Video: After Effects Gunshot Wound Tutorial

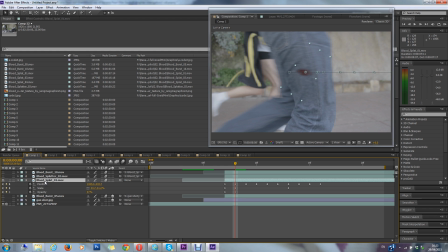[4:09]
This is called a blood splat. The other one was blood burst 05. This one's blood splat 01. Okay, and essentially you can see it happen there.
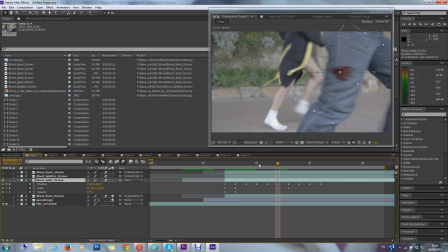[4:23]
And what I've done is I'm sort of, I'm keyframing it to follow the leg and it nicely it does look quite good I mean now the other thing is if you take I've got motion blur on these if you take the motion blur off
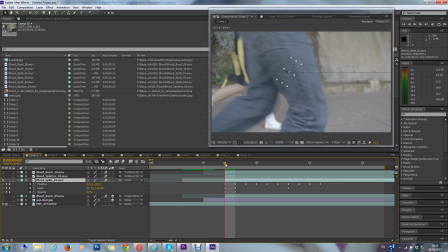[4:38]
you can see it it obviously doesn't look very realistic okay
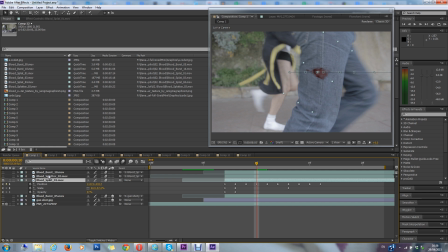[4:44]
so basically just to make it look more realistic I just turned on the motion blur and then turned that on to the layers that need motion blurring so this particular one
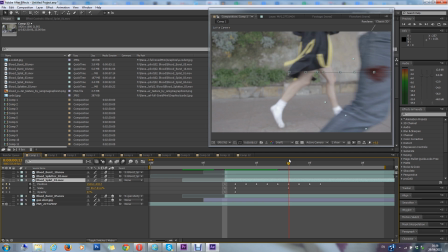[4:54]
and as you can see because of the speed of it moving
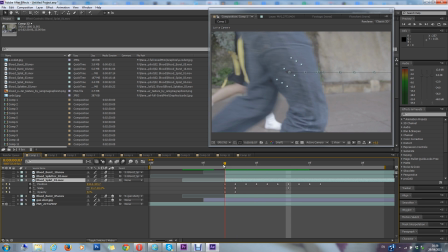[4:59]
it's nicely blurred and that kind of makes it look more like it's stuck onto the leg now i also then add another type of blood splatter
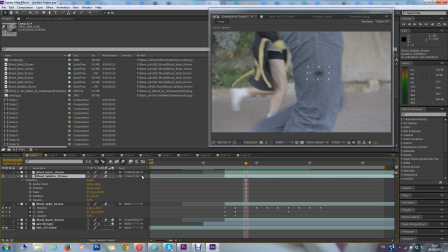[5:09]
so what i've actually done is i key framed one of them and then i've actually just uh i've just picked whipped the other ones to that particular
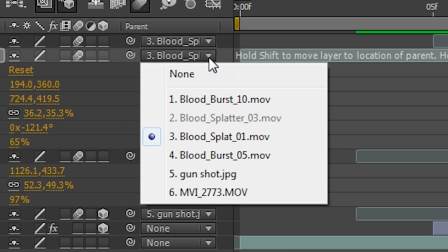[5:19]
one so if you could if you see in here it's basically pick whip to blood splatter
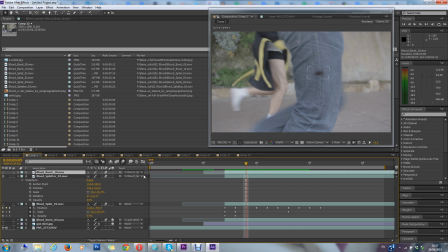[5:24]
one and then this one's pick whip so basically just does the same movement as that um and that's that blood splatter and then
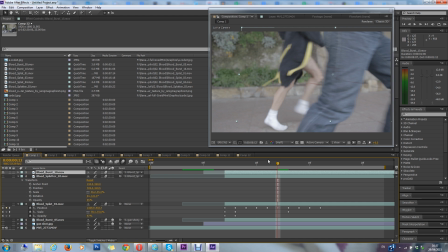[5:35]
this particular one is uh kind of like a blood burst sort of um
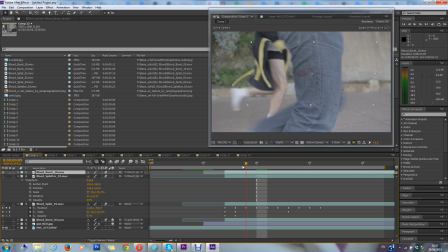[5:40]
and again if i if i show you this without the motion blur and you can see it's actually just sort of a spray of blood
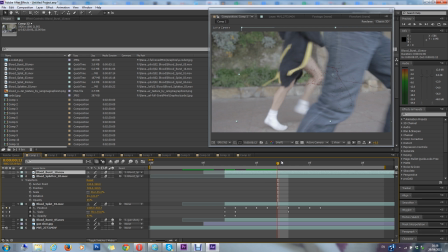[5:51]
which actually sort of coming out and I'm I sort of I'm assuming
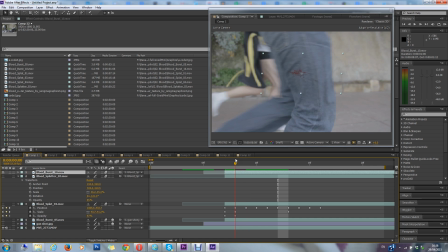[5:56]
that this would you know sort of come out and then follow the leg because of
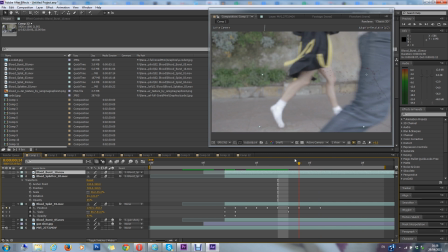[6:01]
the the speed of him running so you can actually see I think that looks quite realistic and then if you add the motion blur to that
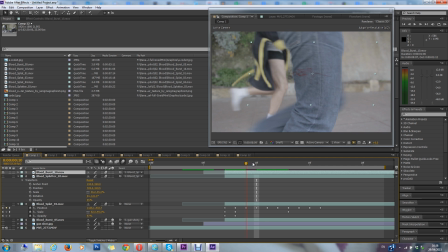[6:12]
I quite like the way you sort of see it for a second and then it and then it's blurred off and so all of them together give you that effect which I'll show you again now
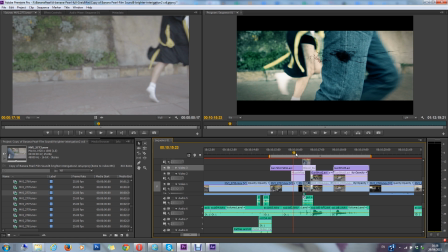[6:27]
so on the final one I actually add the color grading which
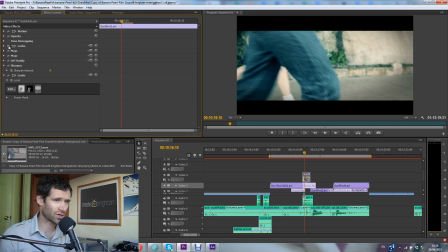[6:33]
kind of ties it all together so if I show you the effect without the color grading
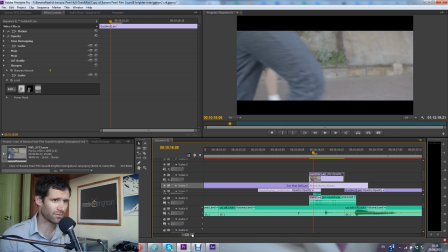[6:42]
and you know to be honest i think i could do a better job of color grading now i did finish this film a long time ago this is the effect without okay and then with all with all the color graded color grading added
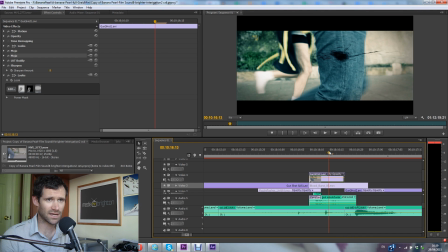[7:00]
it kind of makes it all look like it's part of the same image and i kind of knew that would be the case when i was doing it
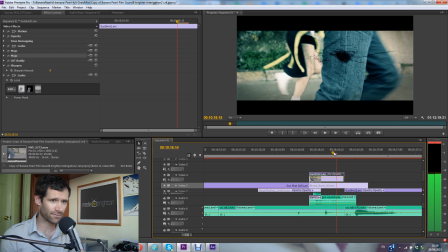[7:06]
so if it didn't look massively realistic in after effects i knew that it would look a bit more realistic afterwards. So there you go. That's how I've done that. So it's a good way of doing a gunshot wound without having to actually have some practical effects. Okay, so that was the After Effects Gunshot Wound tutorial. If you have any questions, just leave them in the comment section below. Give me a like and subscribe to my channel. Share the video with anyone you think will find it of value. So this was Ben Simon with the After Effects Gunshot Wound tutorial.